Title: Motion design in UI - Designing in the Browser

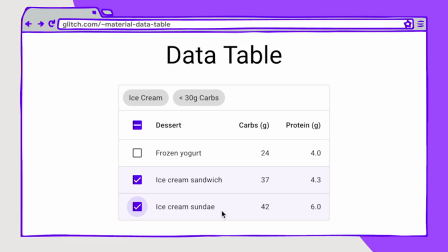[8:14]
We also see that the background of this element changes to a light purple color in this theme, and that indicates that the item is selected along with the checkbox. When all of these items are selected, this top checkbox will also be checked because every item inside of that is selected.
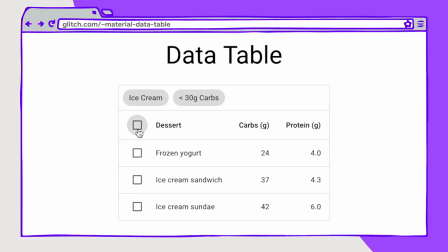[8:30]
If we deselected all of those, we see they all animate out at the same time. So having this motion really helps to bring the user's attention here. Another item that's important in motion is how it connects various elements. So here we have a chip, and this chip is a filter chip.
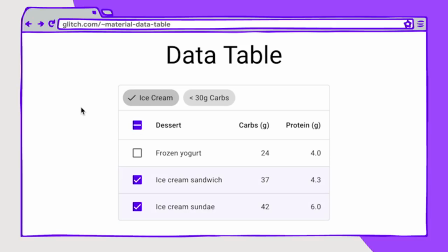[8:49]
When we click that ice cream, the checkbox pops in, not only in that ice cream chip, but also in the items inside the data table. So it creates this really nice uniform interaction inside of this component, even though there are two different elements that are interacting with each other. This allows for this idea of a physical space, these physical interactions, these physical connections to be translated onto the web in a way that's a little bit easier for you and for your users to understand. The second principle is that motion is focused. It captures a user's attention. Here are two examples of animations which call to the user's attention.
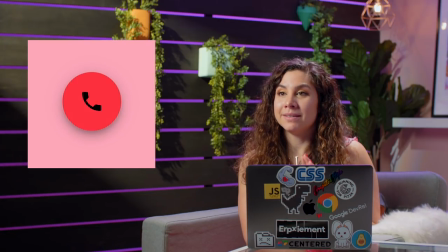[9:25]
The first one we just looked at earlier is that ringing button. It brings the user's attention to a possible action. In a floating action button, users can click to take a single action or click to expand for a variety of actions.
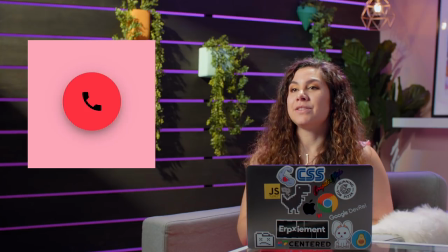[9:38]
So this ringing floating action button brings attention to itself and asks the user to respond.
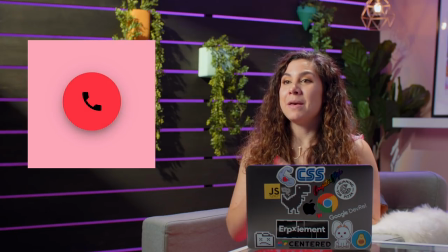[9:44]
The ring and grow animations being applied at the same time make this possible. They bring this fab to life.
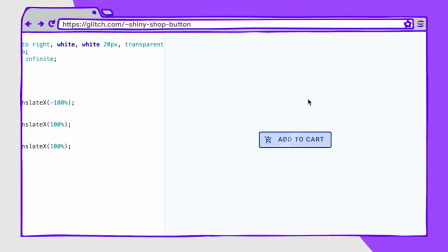[9:51]
Here's an example of a shiny shop button, which has a subtle sheen that just goes from left to right across it. And we're using linear gradients to do this and the skew transformation.
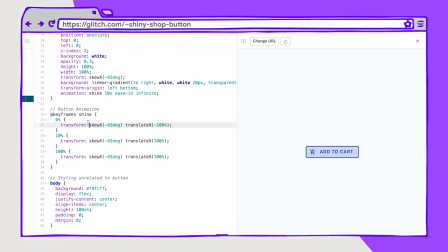[10:02]
So here we can see that that skew is translating from 0% to 100%. The animation is happening from 0% to 10%. And we're then pausing. So it's not repeatedly happening. So it's going from 0% to 10% and then we're waiting till 100% to start over that little sheen across the button.
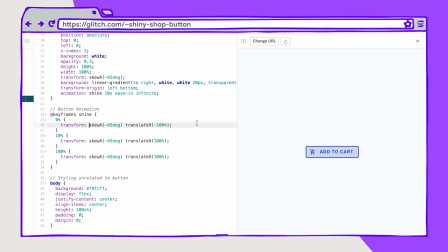[10:22]
But this also calls to the user's attention, calls to that action button of adding to cart, and it's just a little subtle nod to your user to pay attention to a specific place in the UI. If you want to play with some of these examples, all of the links will be provided in the show notes for you to check out, remix, make them your own. And finally, the last principle is that motion is expressive. In the previous example, the ringing button can bring a little personality and fun to an interface, while also being informative.
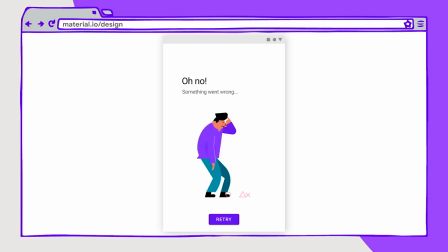[10:52]
I love these examples from the Material.io spec that demonstrate how Motion adds character and appeal to interactions. Motion on the web helps users to understand your app. It's not just for flair and effect, but for a better user experience. I hope today's show helped you see how Motion can be integrated into your application as something that's informative, provides focus, and adds brand expression. What are your favorite examples of Motion Design on the web? Leave a comment below. We'd love to see them. Until next time, say bye, Disco!